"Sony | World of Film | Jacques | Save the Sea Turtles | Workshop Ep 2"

Looking back you can see how combining a few elements will make your scenes feel more realistic first we motivated the light from the lamp with a soft
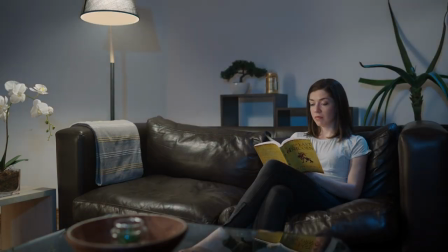445s
light with some color contrast and added haze the scene feels more realistic without drawing attention to the lights so if you want to improve your lighting game you have to ask yourself how will i improve the quality of light how can i motivate the light in scene where it's coming from a natural source or from practicals lastly i want to talk about backlighting backlighting is excessively used in cinema and commercials because of the amazing depth you get and
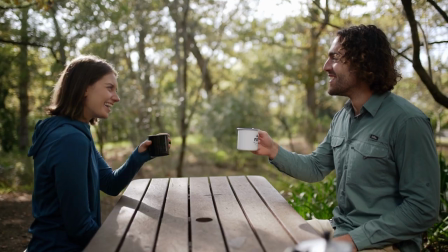472s
the way it separates your subjects from the background. With backlighting you can take a relatively boring scene and transform it into something interesting.
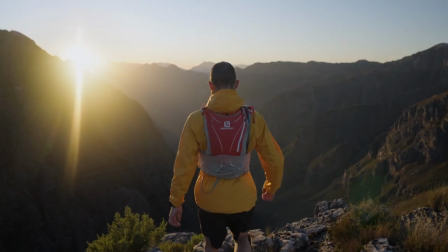481s
Whether you use the sun as your source or if you're motivating an alternative source,
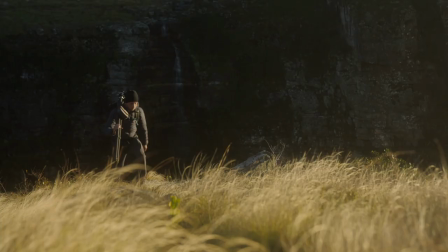486s
backlighting is bound to improve the look and feel of your films and I always consider this with model placement.
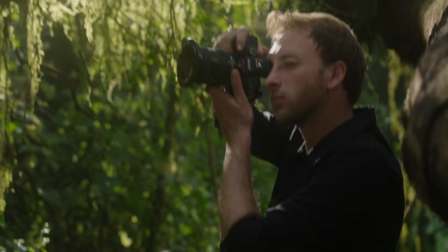492s
It doesn't mean that every shot has to be backlit but it sure adds a lot of cinematic value.
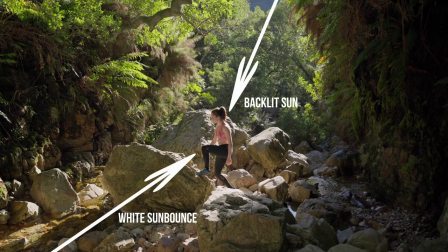497s
The only thing you have to decide is how will you fill in the shadow side and if you want to fill it in at all. So there you have it. Taking these elements into consideration will most certainly make your future projects look and feel more cinematic. Thanks for watching part 2 of the series. See you in the next one.